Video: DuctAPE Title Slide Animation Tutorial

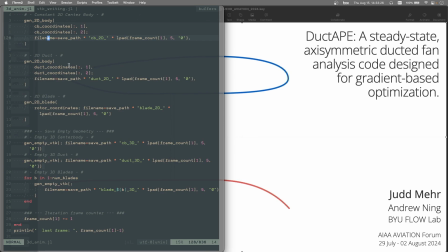(4:09)
I saved both the 3D files and 2D files for every time step. So I saved just empty files for times when the geometries weren't there.
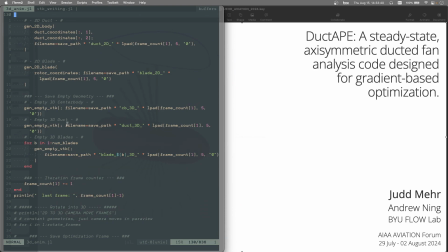(4:24)
And that way I could have all the time steps line up in pair view, and it worked out nicely that way. The other thing I did is I have
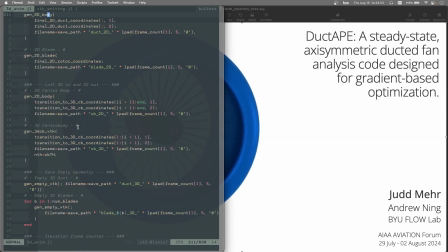(4:37)
basically part of the 2D geometry present and part of the 3D geometry present as it's kind of sweeping through or
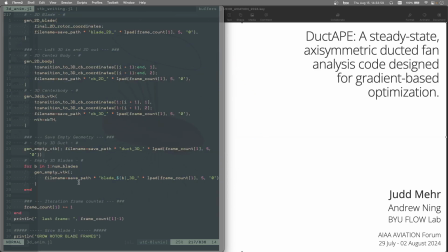(4:45)
unlofting or derotating. And so I have it as the 3D geometry is coming in, the 2D geometry is going out, and then vice versa in the opposite. So that's kind of how that sweeping and revolving process works.
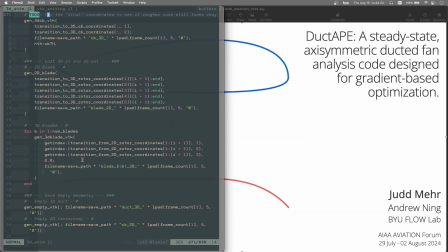(5:09)
Other things here, I mean, there's not really much to it.
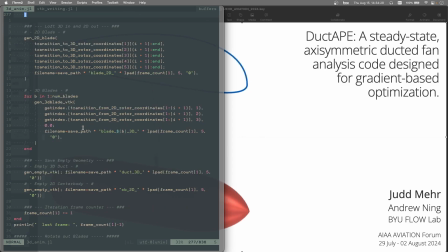(5:13)
I just wrote some functions that use the write VTK package in Julia to write VTK files.
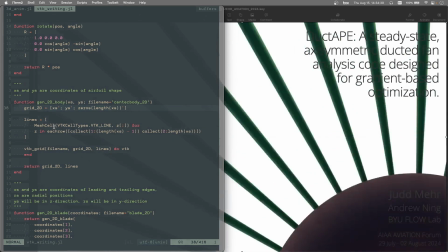(5:24)
So it's just a bunch of grids.
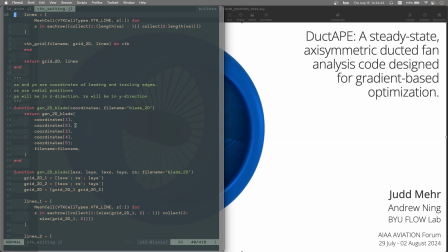(5:27)
And for each time step in each of the feature generations, I just add more to the mesh.
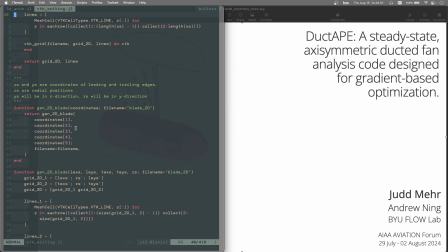(5:36)
So mesh 1, nothing's in there. Mesh 2, kind of the first ring of whatever it is there. Mesh 3, add another ring, and so on and so forth. So that's how I kind of get that effect of lofting in, revolving in, the rotors growing, and
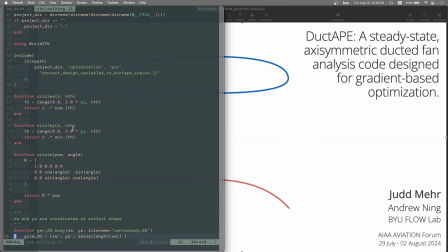(5:53)
then just standard, rotations and circles, really. That's really all there was to it.
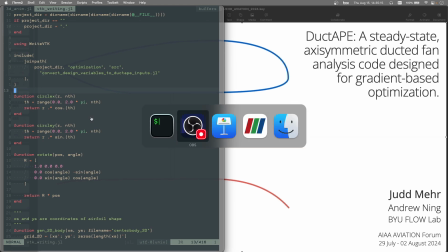(6:00)
In pair view, I guess that's where most of the interesting stuff happens.
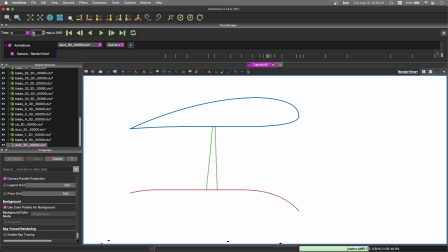(6:09)
So let's pull up maybe a more interesting frame.
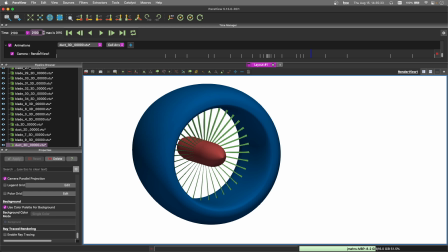(6:19)
So kind of the secret sauce here is to use a camera.
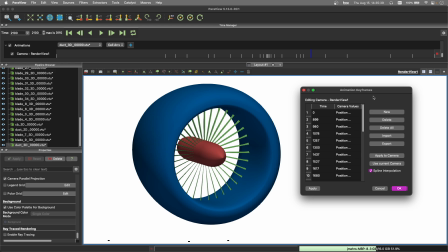(6:23)
And what you can do is you can set your camera to interpolate between various camera positions. And so for each kind of major step in the not in the optimization, in the animation,
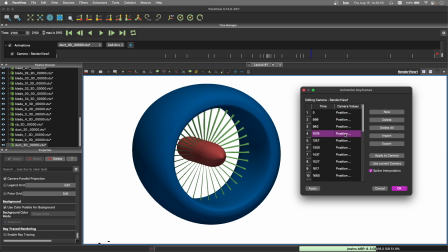(6:39)
I picked just basically a different camera position. So it starts,
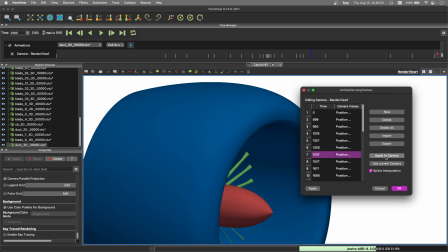(6:47)
straight on, and then we rotate out and do a bunch of stuff.
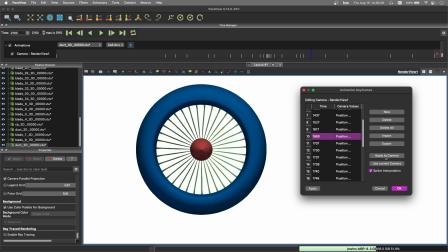(6:52)
And then here, to get that kind of zooming out of the page towards you,
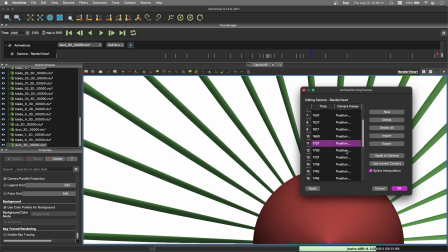(6:58)
I just zoomed in progressively further.
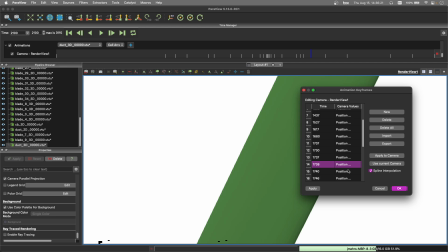(7:04)
And then once it gets all the way in, this actually I've flipped around, and I'm looking at the back, and then I zoom out.
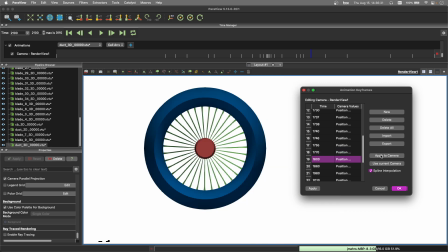(7:15)
And so it looks like it's flown at you and you've gone through it, and then it's flying away,
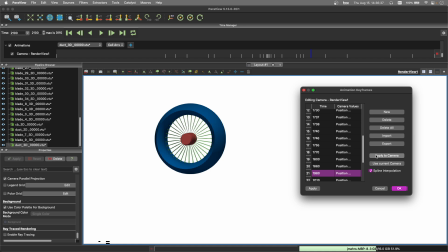(7:23)
and then you're flying back to catch up.
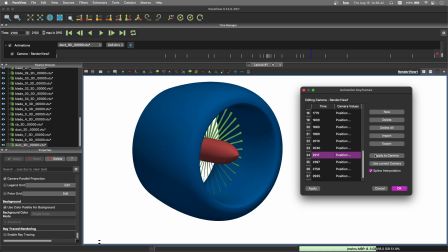(7:26)
But really it's just a bunch of zooming and rotating and moving things around, and you just let the camera
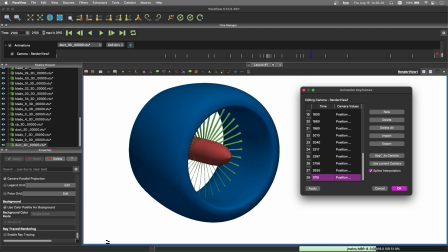(7:33)
interpolate between all the views, and then at the end it goes back to this axisymmetric 2D view,
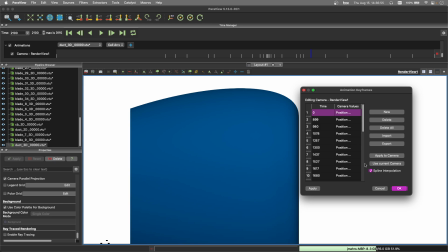(7:40)
and then when it loops, then it's in the same spot. So the camera is kind of that secret sauce there.
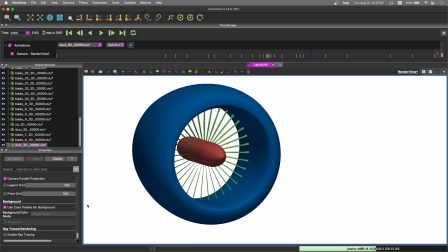(7:50)
The other thing in pair view is I turned on ray tracing down here. So I enabled ray tracing. It takes a while to render because you have to get your sampling pretty high to make it look really good.
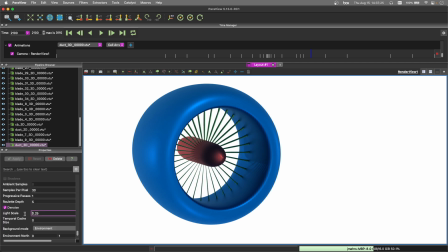(8:09)
And then some other things I did here is I turned down the light scale so that it wasn't so shiny and reflective.